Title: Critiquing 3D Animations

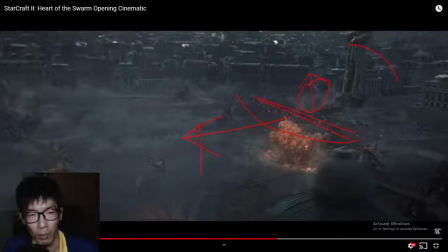47:46 So why not in this scene pop one up let me pop one up over here, so the viewer can actually establish that this thing and this thing is the same.
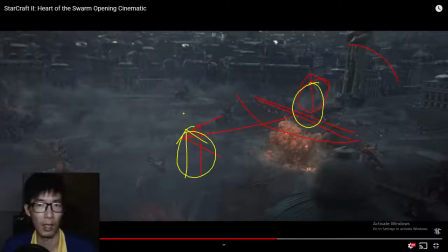48:02 Then I will be able to make the connection that it's the Nidus worm coming up from the ground, maybe disrupting the foundation or something, and then causing the statue to fall. That will make the reason for this statue falling a little bit stronger, more compelling. And as we play on,
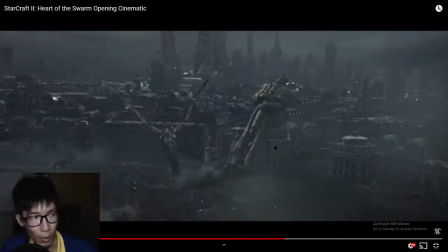48:24 I want you to look at the statue falling. Just look at its entirety.
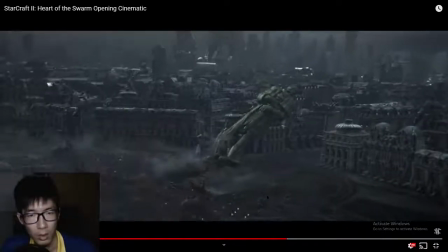48:32 Now at last.
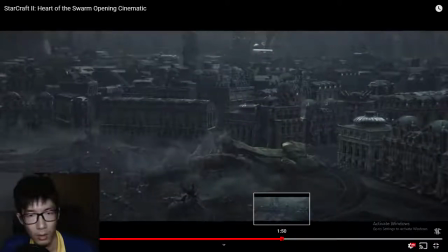48:36 Now at last. Now at last. Now at last.
Now, if you don't know what I'm looking out for, let me tell you now.
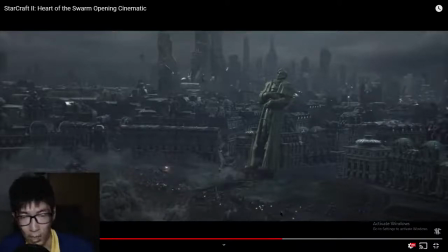48:53 It's a statue, correct? Solid statue. Solid statue. Now, if you look, I'm going to highlight. Focus your eyes around these so-called the ropes of the statue.
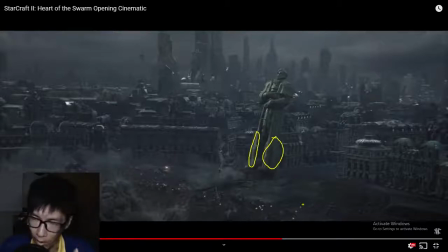49:13 You will notice something very odd and peculiar about it as the statue falls.
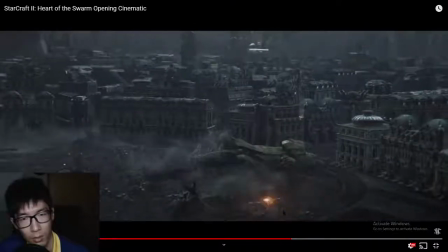49:21 Now at last. On this. Now at last.
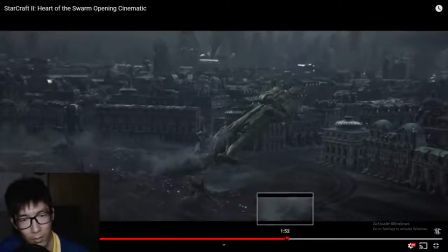49:28 On this. Now at last. On this.
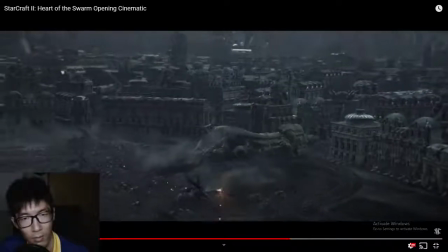49:33 Now at last.
Do you guys see it?
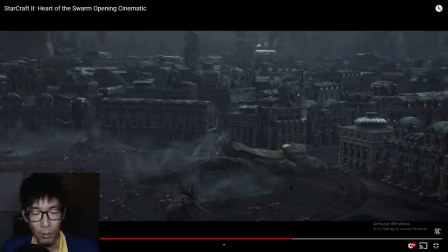49:39 It's a statue, but why are the ropes behaving like cloth? I don't know.
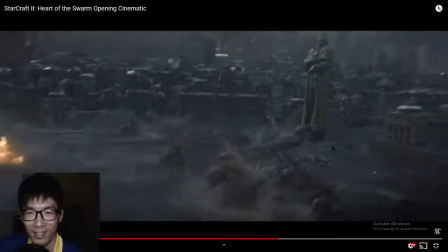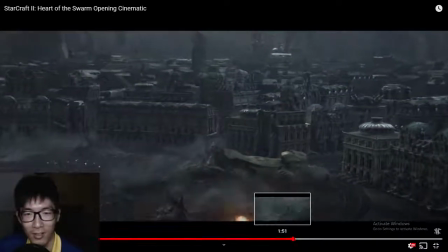49:54 Now at last. On this one. Now at last. On this.
That's the mystery that I can never reconcile.
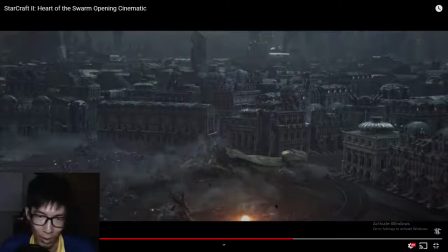50:05 I don't have an idea of why that thing would behave like cloth. But the good thing about the statue falling is,
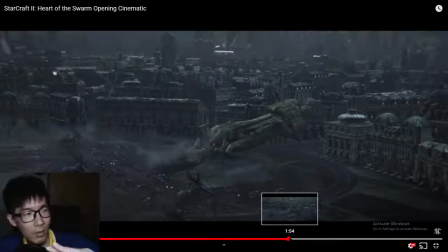50:18 notice how heavy it is. Boom.
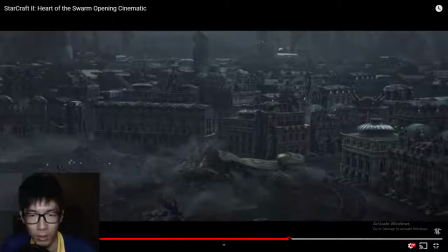50:23 On this one.
Boom.
On this.
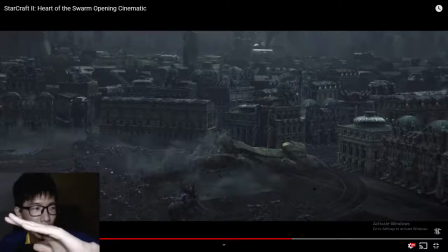50:32 So you see it, it falls, and then once it touches the ground a little bit, boom, it just drops like crazy, Because as the hand over here contacts the ground and it gives way,
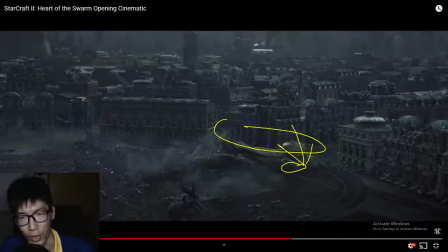50:49 all of the weight from the top just falls down in that 1 second or something.
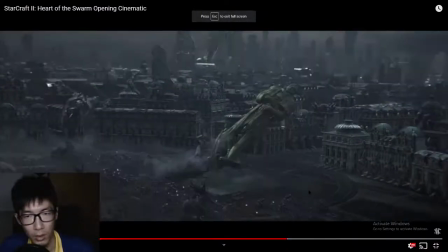50:57 So watch it again.
At last.
Boom.
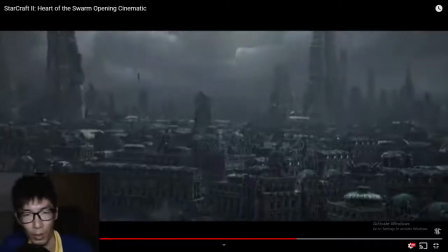51:03 On this world.
Very well done.
Vengeance shall be mine.
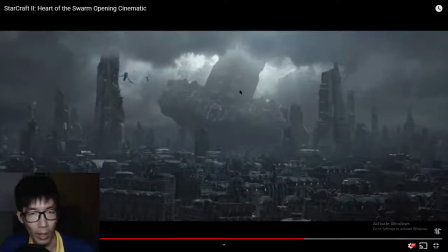51:10 There is no obvious reason why the battle cruiser is falling, but it doesn't matter. I'm fine with the battle cruiser falling out of the sky in this scene without explanation. It's really fine, because
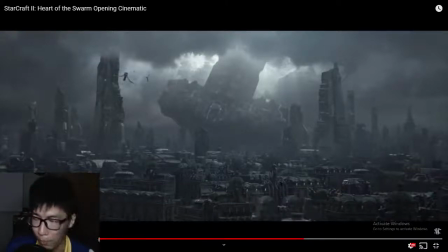51:26 the cinematic already establishes the apocalyptic nature of this environment. So that means the Zerg, all these creatures that you see, they're able to do whatever they want, basically like destroy things. They can even make a statue turn to cloth. So yeah,